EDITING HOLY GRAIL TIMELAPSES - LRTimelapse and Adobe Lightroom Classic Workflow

Another outrageous win for the ease of processing with LR Timelapse is that the second the Lightroom export is finished,
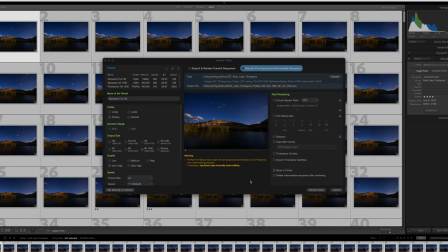[24:51]
LR Timelapse just automatically opens a dialog box for assembling those finished images into a video.
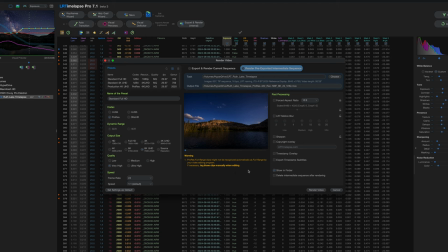[25:01]
It's extremely cool how well they communicate together. If, once again, you are a Lightroom user, it's just a no-brainer. This is gonna have a bunch of the same questions: what resolution, what quality, etc. Again, I put so much effort into this, I want it to look
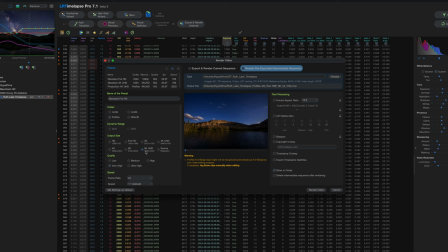[25:17]
good, so I'm going to go ProRes in full 8K, quality very high, exported at 24 frames per second. So I'm just gonna export it out onto the same hard drive that the Lightroom exports are on, and click render video, and away she goes.
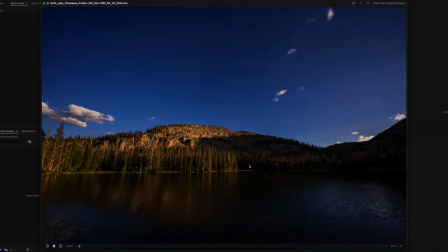[25:33]
So LR Timelapse just finished the export. It output this incredible ProRes timelapse. Look at this beautiful thing. Honestly, all in all, I am super happy with how that came out. I think that is just gorgeous. There's one last step that I like to do to take a cool timelapse and make it a crazy good timelapse, and that involves putting it into Adobe Premiere or your favorite video editing program, and we're gonna just give it a little bit of motion. This is gonna default to an 8K
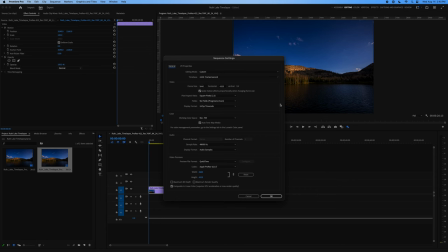[26:08]
timelapse, which I don't need, so I'm gonna change my sequence settings to be standard 4K.
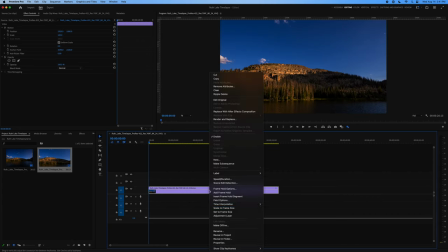[26:16]
It's gonna be punched in a little bit, but that's fine. Okay. This part's easy, but I'm gonna walk you through it anyways, because why not? So we have this timelapse, start to finish. It's going, it's pretty cool. I'm gonna add a little bit of motion to it.
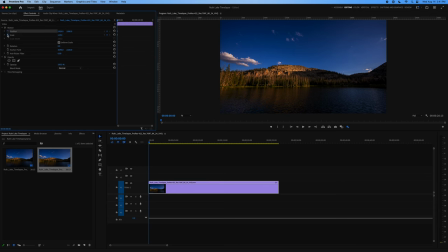[26:36]
So I'm gonna click the keyframes button for the scale and the position. And we're gonna start it in, I don't know, like 135 maybe, and go to the very, very end
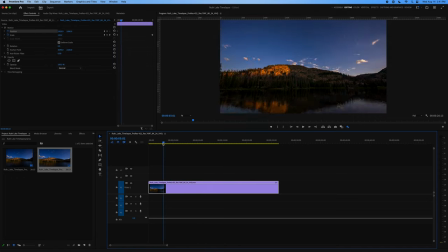[26:51]
and scale it back to the original position. So now you can see, just as it plays, it's gonna zoom in and out a little bit. It's really subtle when you're watching it at regular speed, but it gives it just that tiny extra little bit.
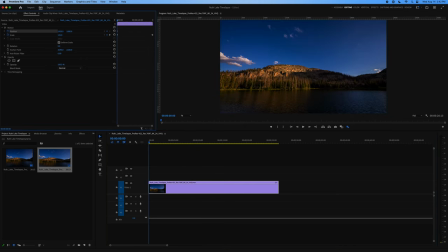[27:09]
So check this out. We're also going to, we're gonna start a little bit down. So now as you watch, it's gonna pan up.
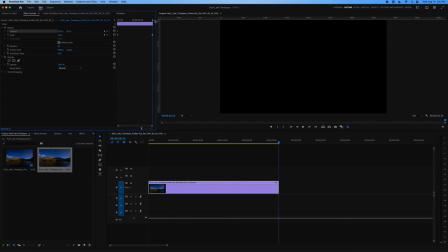[27:20]
Go back to the end, so that as we get towards the end, it's mostly sky. And so now we're not just zooming out, we're also panning up.
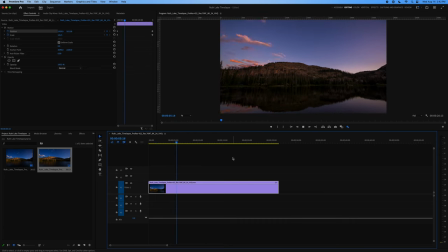[27:32]
We're giving it two axes of motion here. That really kicks it into high gear already. One more thing I like to do is do a little bit of speed ramping. So you have to make this bar bigger, drag it up. You can plop a keyframe in.
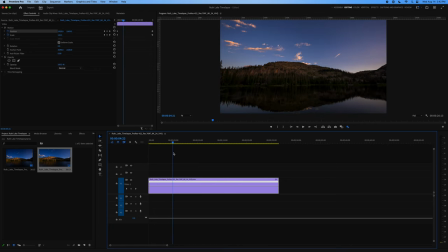[27:50]
So personally, I like watching those shadows move up and the clouds change color. And then the blue hour, I just sort of feel like is a little bit slow. And so I click to make a keyframe. I'm gonna speed along until right when the Milky Way comes out.
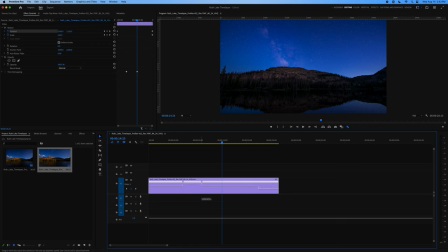[28:07]
And I'm gonna put another keyframe in there. I'm gonna bump this up to about 200% speed. So instead of a 25 second time lapse, it just takes like 2 or 3 seconds off. You can soften up those transitions a little bit. And so now here's what that's gonna look like.
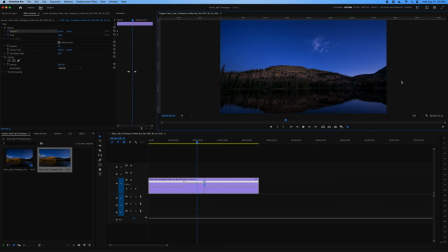[28:23]
Normal speed through the sunset. Kicks a little into the time lapse and then smooths out. And you can be as dramatic with this as you want.
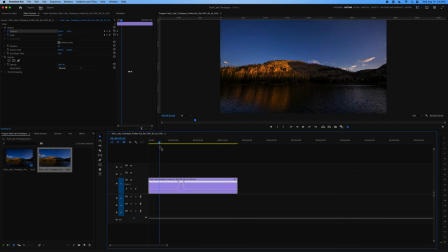[28:41]
Like you can go up to 800% here. It's gonna look a little bit aggressive, but you can do it if you wanna just like get to the meat of it, right? That's the kind of thing that doesn't look bad.